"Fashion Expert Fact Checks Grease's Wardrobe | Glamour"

Tell me about it, Stud.
Let's move past the fact that she has to change herself to keep her man and focus on the bad girl archetype that dominated 1950s film.
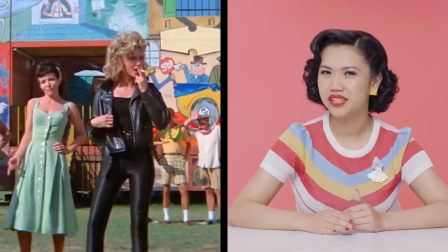(12:32)
Here, she embodies the female teenage rebel, further emphasized by her entrance with a cigarette that she quickly puts out. This look is actually heavily influenced by the 1970s, and the line between 70s fashion and 50s costume is
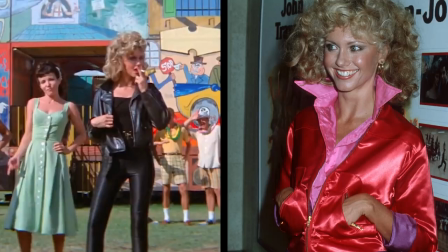(12:50)
blurred when Olivia Newton-John wears a very similar look to the premiere of Grease. Some actresses that embodied this 1950s bad girl archetype were Mamie Van Doren,
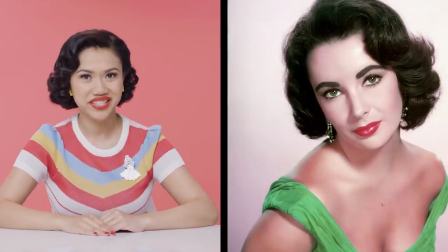(13:01)
Joan Collins, Ava Gardner, and Elizabeth Taylor. Let's see what this look would have looked like.
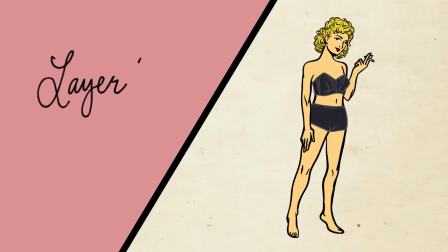(13:07)
First up, the undergarments. The undergarments would be similar to that worn in her first look, except this time probably black instead of white.
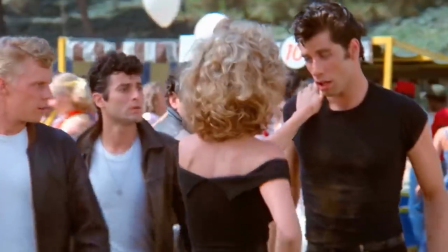(13:16)
Additionally, her bra may have been strapless to accommodate the open neckline.
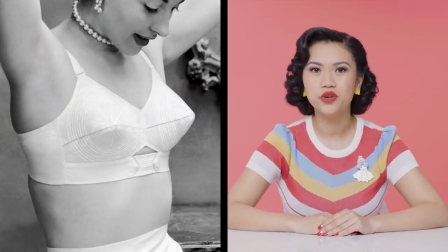(13:21)
Again, the bullet bra style featured severely pointed cups,
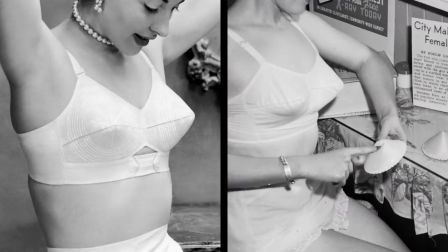(13:26)
and these things called falsies were these little triangular foam pieces that were placed inside the bra to fill in the point.
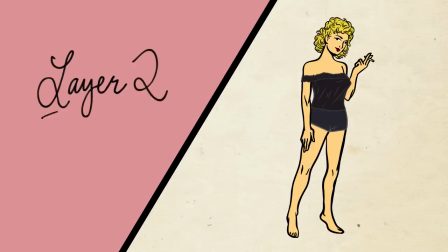(13:35)
This leads us to the shirt.
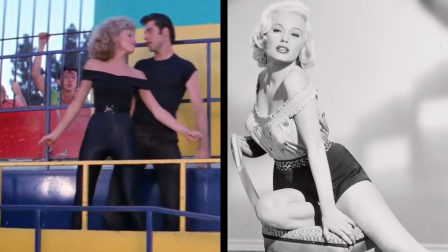(13:38)
Sandy wears a black off-the-shoulder top, and that was a style worn by the bombshells and bad girls of the 1950s.
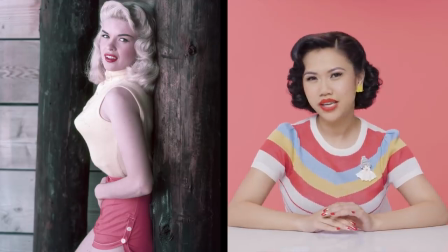(13:46)
Another iconic variation of the same type was the sweater girl.
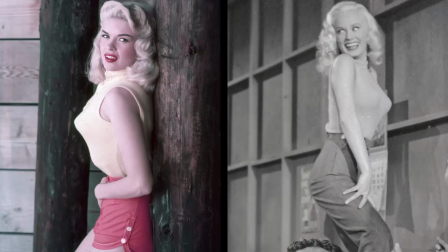(13:50)
The sweater girl trope was established in 1937 with Lana Turner,
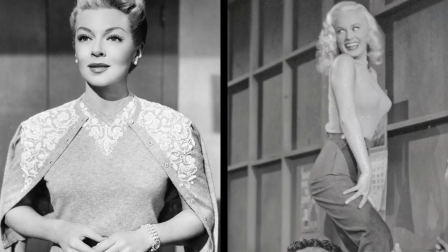(13:55)
but she would remain a cultural fixture throughout the 1940s and 50s, especially in film.
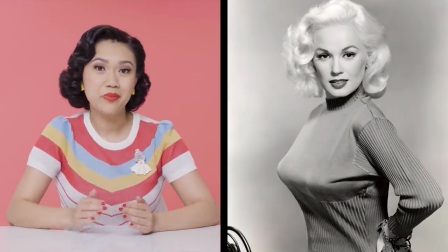(14:01)
The sweater girl became synonymous with the bad girl because the body-hugging knits that she wore showed off her dangerous curves,
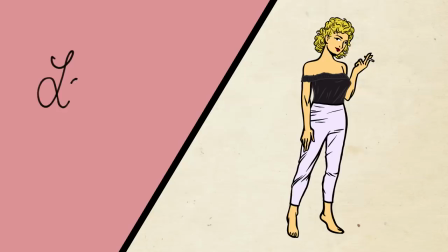(14:09)
especially over that bullet bra. Next up, those pants.
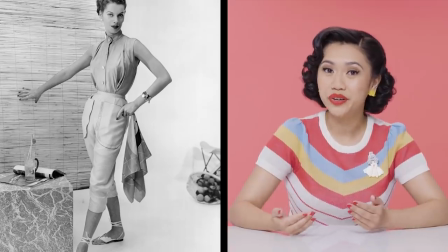(14:14)
While pants still weren't widely accepted as workwear for adults, they were a staple in sportswear for teenagers.
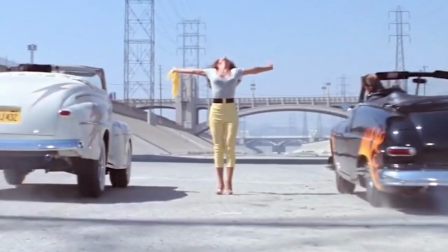(14:22)
At this time, sportswear was distinctly American in style,
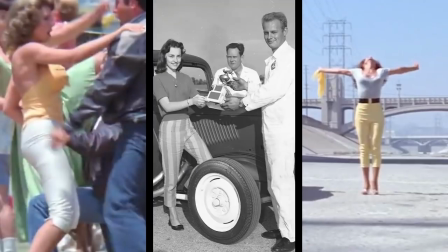(14:26)
which is perfect for this film because it celebrates both Americana and youth culture.
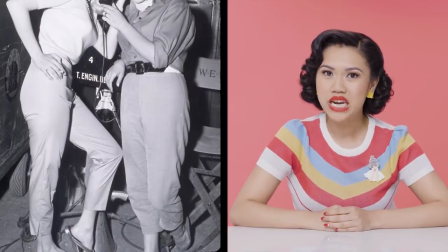(14:31)
Pants at this time were usually cropped and fitted, but not nearly as tight as they are in this scene. Sandy wears shiny black spandex pants that were reportedly so tight that she had to be sewn into them on set. Pants this tight would have required spandex to achieve that level of stretch.
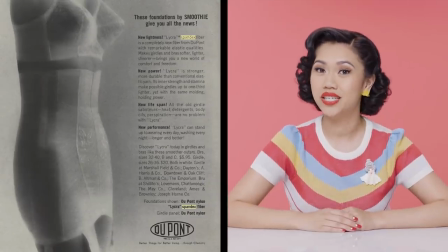(14:52)
However, spandex wasn't invented until 1959 by DuPont, an American chemical company.
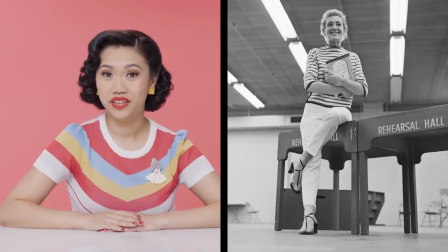(14:59)
Women in the 1950s were eager to wear pants.
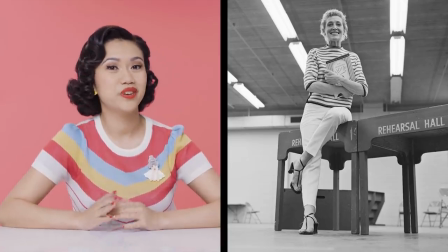(15:03)
And one of the biggest supporters of this movement was famed actress Kay Thompson, and also author of the Eloise book.
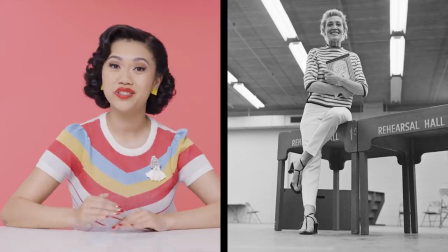(15:11)
She wanted to wear pants so bad that she actually started her own line called Fancy Pants.
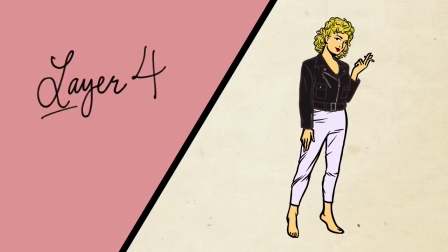(15:18)
And now, of course, the jacket.
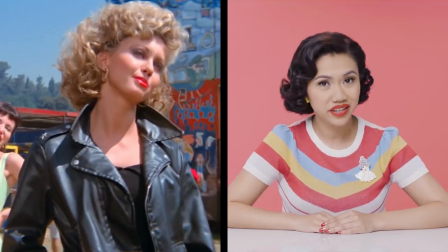(15:21)
This leather jacket is first and foremost a visual storytelling device used to align her with Danny's greaser style.
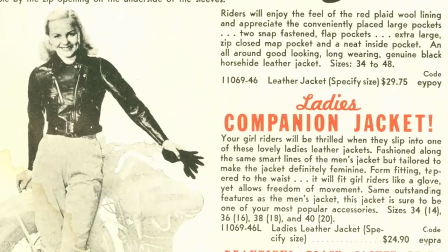(15:28)
The idea of a lady in a leather jacket was not as firmly established.
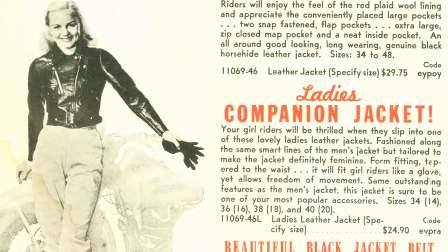(15:33)
However, Harley-Davidson did release a style in their 1954 catalog called the Lady's Companion Jacket.
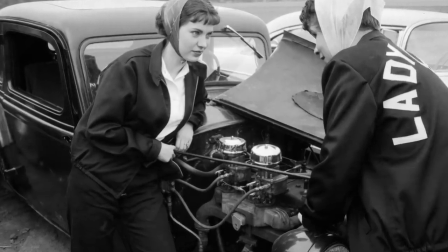(15:41)
This could be another nod to the racing club jackets worn by both male and female teenagers at the time.
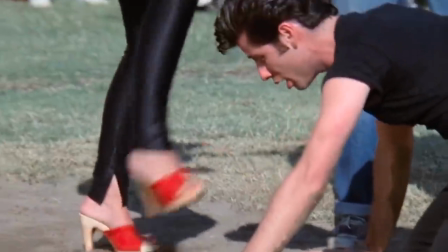(15:49)
Let's look at those shoes. Sandy wears saucy red mules with a high heel and somehow
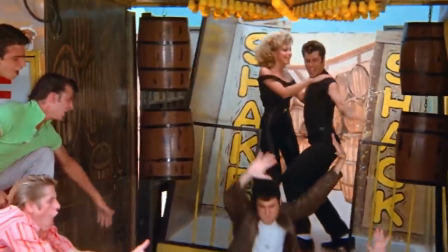(15:56)
impressively navigates both the grass and a moving funhouse, all while doing choreography.
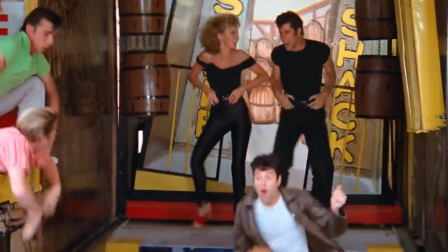(16:03)
How? There may be some movie magic keeping that shoe on her foot, but there's actually a unique feature built in to help keep it on.
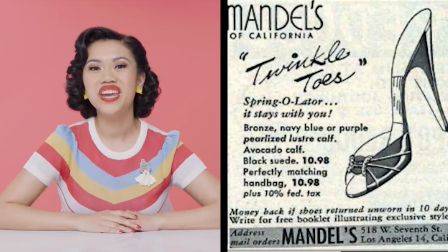(16:12)
This was called the Springolator, invented by American shoe designer Beth Levine.
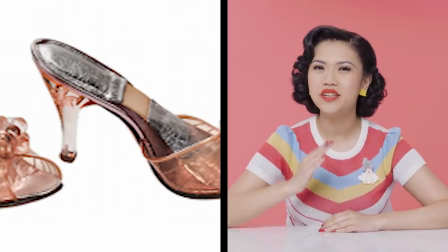(16:18)
The Springolator was a special insole that featured an elastic panel that hugged the arch of the foot and kept the shoe in place.
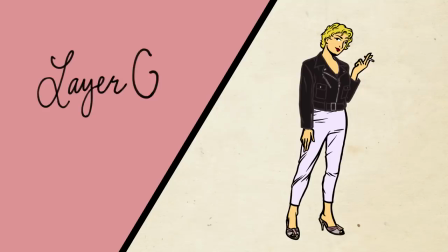(16:27)
Moving on to the hair.
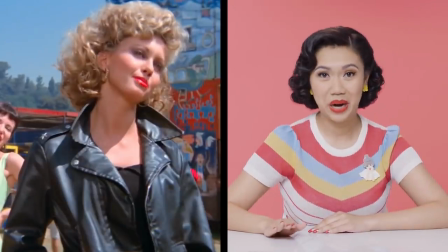(16:29)
This is 1970s hair. This is Olivia Newton-John's hair. In the 1950s, hair was usually worn shorter, above the shoulders. We can see that Sandy's hair is pretty long here.
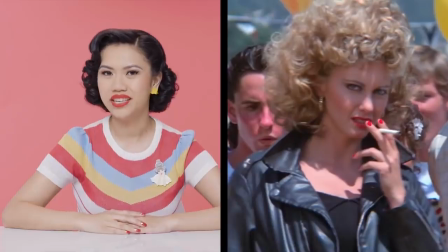(16:42)
Additionally, we see that her curls are pretty teased out, and in the 1950s, those would be a lot more contained.
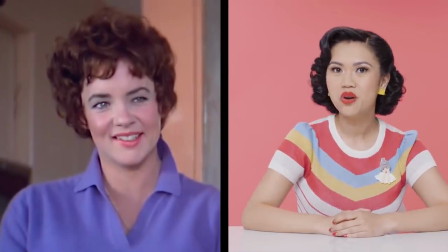(16:48)
A popular bad girl hairstyle was short and cropped with face framing curls, not unlike the one we see on Rizzo.
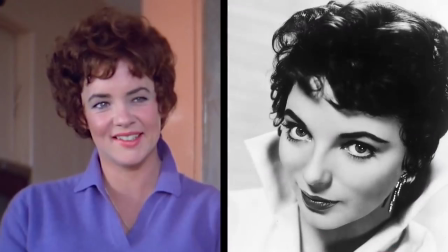(16:56)
This was called the Italian cut and became especially popular in 1953.
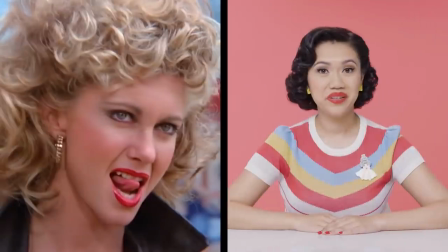(17:02)
And finally, the jewelry. Now that Sandy has her ears pierced, she wears a pair of gold hoops. Although clip-on gold hoops did exist. These are totally accurate to the bad girl archetype.
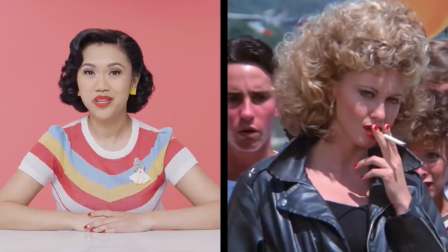(17:15)
It makes sense that the best-known costume in this film is one that would appeal to audiences in 1978.
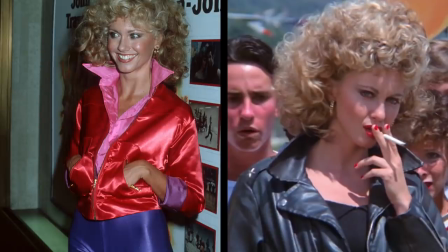(17:21)
This look is so iconic that it's become closely tied to Olivia Newton-John's own star persona.
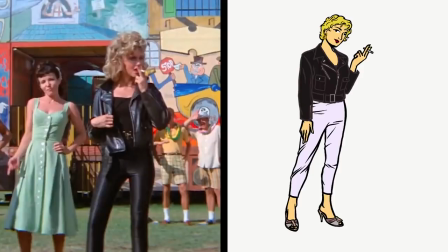(17:27)
So here is what Sandy's finale transformation outfit would have looked like compared to the one in the film. Throughout film history, supporting characters are often more accurate than the romantic leads, and this movie is no exception.
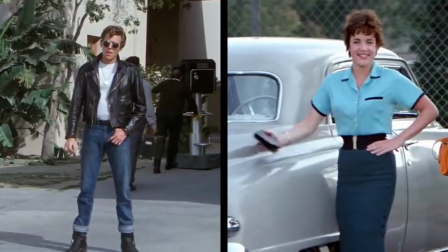(17:42)
Kinnicky and Rizzo are actually a lot more accurately depicted than Sandy and Danny.
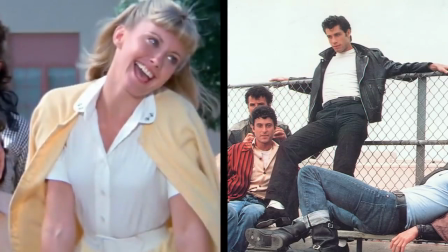(17:48)
Overall, the individual pieces of clothing are simple enough that it's kind of hard to get them wrong. Jeans, t-shirt. However, if you're looking at historical accuracy, you kind of have to look beyond that at really subtle nuance in styling. Any inaccuracies are subtle enough that they don't necessarily distract from the story, but are there to help cater to the 1970s audiences. Grease is a movie that cashes in on nostalgia and continues to perpetuate the idea of the 1950s American teen ideal, even for those who weren't teenagers in the 1950s.
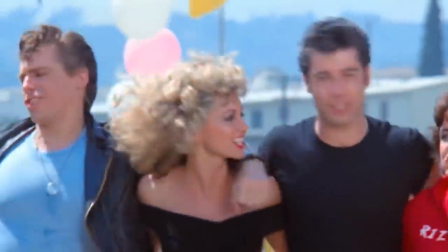(18:24)
This film perpetuates elements of youth culture which have roots in the 1950s and continue to speak even to teenagers today.
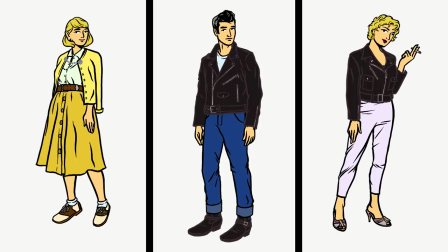(18:32)
So here's a more accurate idea of what Sandy and Danny would have looked like had they lived in history.